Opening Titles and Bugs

Opening titles and bugs present you with an excellent opportunity to create a compelling image of your company and to imprint that image into the minds of your audience. Since titles are such an important part of the production process, we'll show you how to use these critical graphic elements to your advantage. The purpose behind opening titles is more than merely identifying the production you're about to see. Used properly, opening titles can influence the audience's expectations, excite them, and stir up their curiosity to see more. They may be approached in many different ways, but their purpose is always the same: to invite the audience in, and in short, to set the mood for what is to come. One method of creating opening titles is to use practical elements from your production, such as cropped words on subway signs, calendars, or text on the side of a water tower.
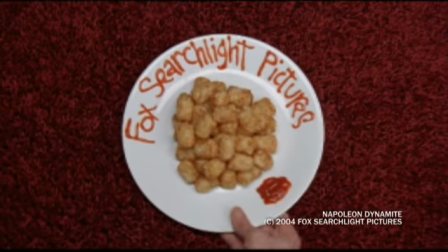(1:06)
For example, the movie Napoleon Dynamite uses items commonly found in a cafeteria to introduce the cast and the crew.
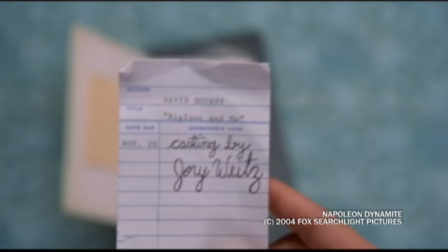(1:14)
This allows the director to both give insight into the life of the main character and give the names of the people in the film. Simple, to the point, and effective.
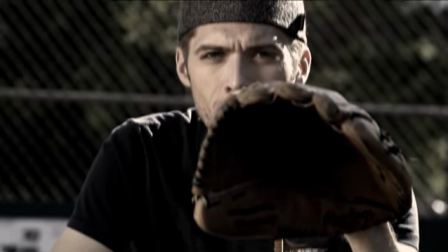(1:29)
Alternatively, you might simply fade text in and out over footage that complements the theme of your production. An excellent example of this approach is the opening sequence to Robin Hood, Prince of Thieves.
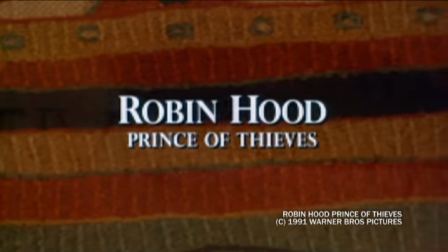(1:40)
Title and credits dissolve on and off screen over footage of the Bayeux Tapestry, a 900-year-old,
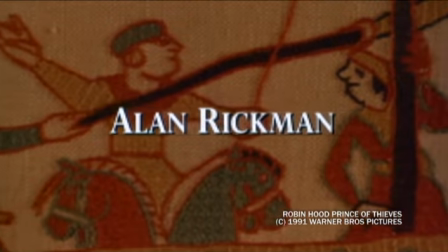(1:48)
224-foot-long depiction of the Norman conquest of England. Although from 100 years prior to the events of the movie, the tapestry's strong medieval imagery perfectly supports the story's theme.
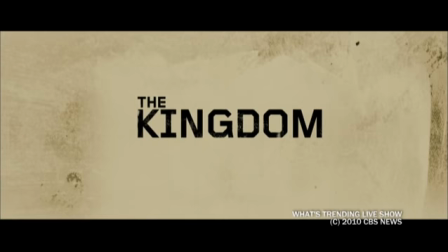(1:59)
The 2007 movie The Kingdom very effectively utilizes
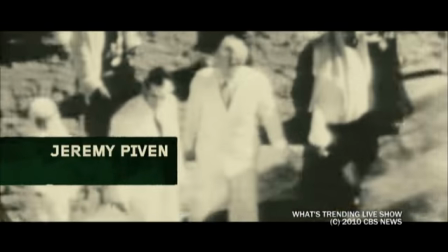(2:04)
historical news footage combined with a narration as a background for the opening title and credits.
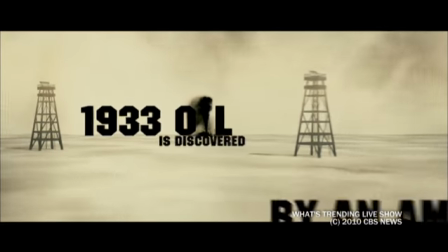(2:09)
At the same time, it also provides valuable information to the audience.
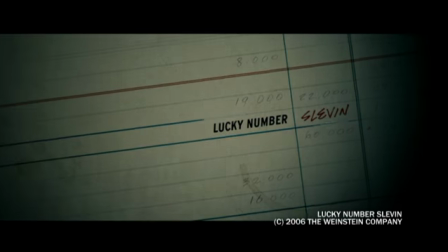(2:17)
Placing your titles over motion graphics is another very effective way to draw your audience in.
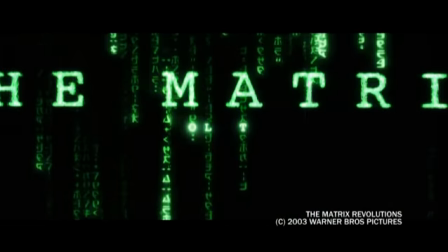(2:23)
The Matrix movies offer great examples of this technique when computer code turns into the credits for the film.
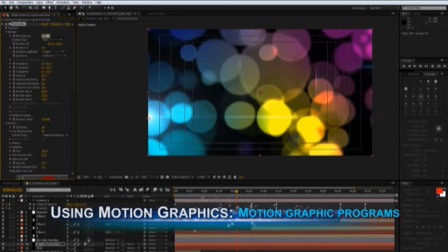(2:30)
You can make your own from scratch with Adobe After Effects and other similar programs.
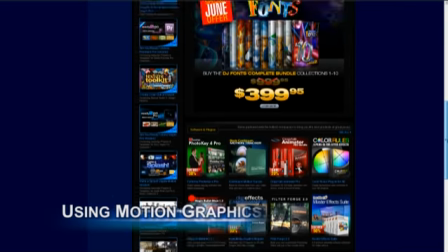(2:34)
If you don't have the time to make graphics of your own, you can use graphic elements from companies such as Digital Juice or Artbeats.
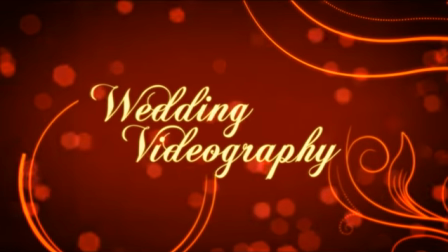(2:42)
Titles like these typically look the most professional but take more skill and time than simply dissolving in and out over footage. It's important to remember that your opening title sequence should engage the audience and entice them to see more, without giving anything away or promising more than your production can deliver. Don't get too complicated.
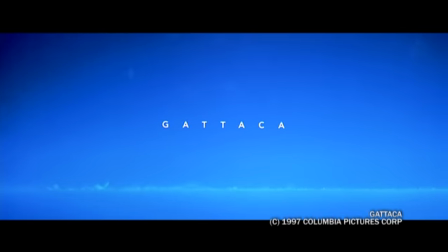(3:06)
Simple is usually best.
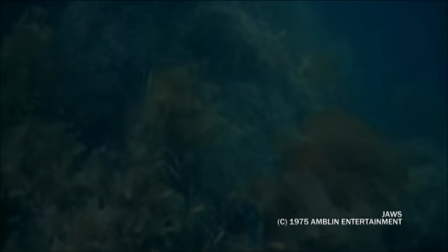(3:08)
A single word title such as Jaws, with just the right audio track, still makes people wary of the water decades after the movie's release.
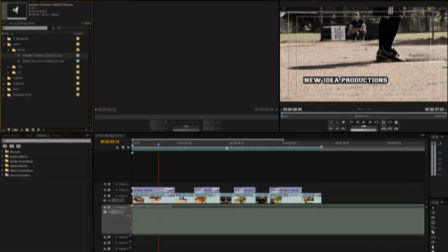(3:17)
And don't forget the music.
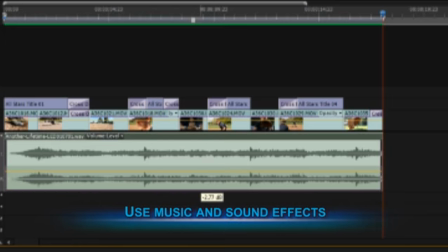(3:19)
There's nothing like an exciting soundtrack or sound effect to draw the viewer in, to create an indelible impression of your work in their mind. Believe it or not, the type of title that you've seen the most is the bug. Though it's often small and subliminal, bugs are great for reminding your audience who you are throughout the film. A bug is an identifier graphic whose purpose is to identify the particular company or network on which a program is airing.
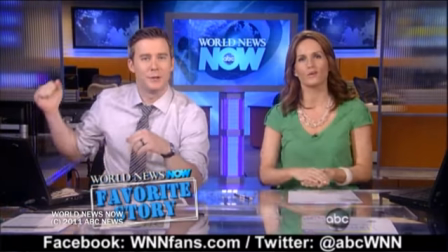(3:53)
Bugs are used for corporate branding and may be seen on many of the major television networks.
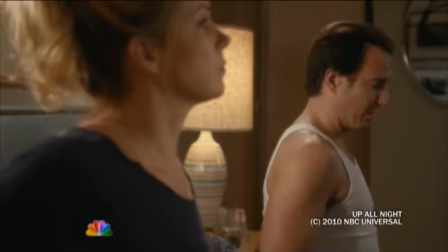(3:59)
NBC's Peacock logo and the Disney Channel's familiar mouse ears can be found quietly occupying a corner of the screen during their programming.
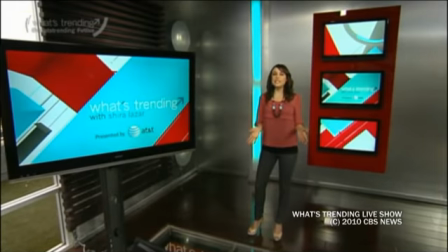(4:07)
Bugs may be used either on air or online, and in either case will help the viewer quickly discover whose program they're watching. You don't have to be a major network to incorporate bugs into your branding strategy, and they're easy to create. So let's have a closer look at how you can create your own.
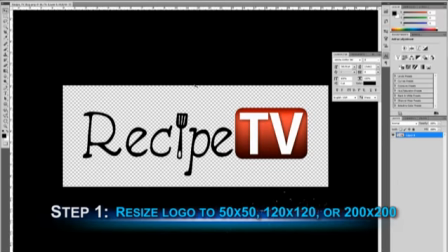(4:28)
Begin with your company logo and size it to about 50 by 50 pixels for web video,
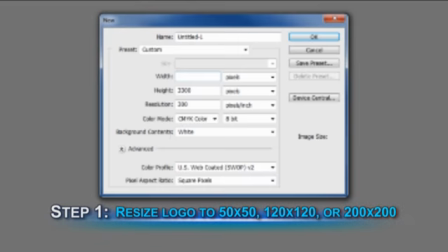(4:34)
120 by 120 for standard definition, or 200 by 200 for high definition television viewing.
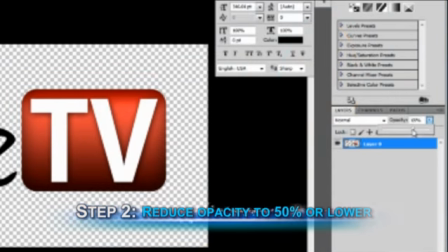(4:42)
Typically, bugs are semi-transparent, so you then need to reduce the opacity from 50% to almost invisible for a subtle look.
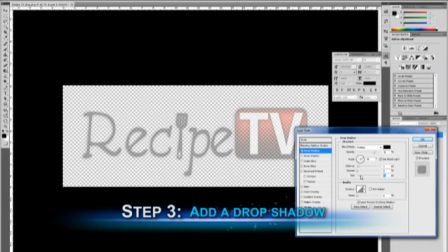(4:51)
Add a drop shadow for added dimensionality that helps separate your bug from the background. Monochromatic bugs work very well. Fewer colors equal fewer distractions. Increase its subtlety even further by reducing the color saturation.
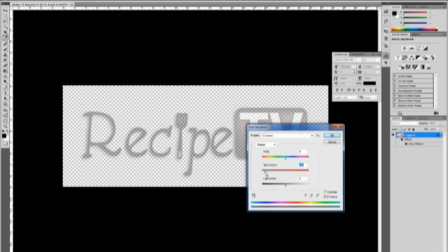(5:06)
Not too much, though. You still want your viewers to be able to easily identify it.
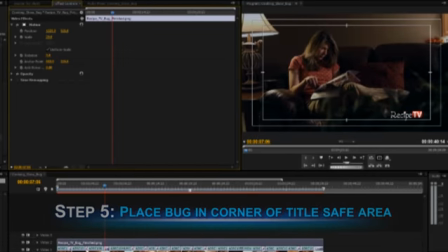(5:11)
Place your bug in one of the bottom corners above the title safe area. Which corner you use isn't as important as consistency. Your bug should always appear in the same location for maximum branding effectiveness. Creating instant recognition and a positive lasting impression is vital. Follow these tips and your opening titles and bugs will successfully draw in and engage your audience, giving your work the attention it deserves.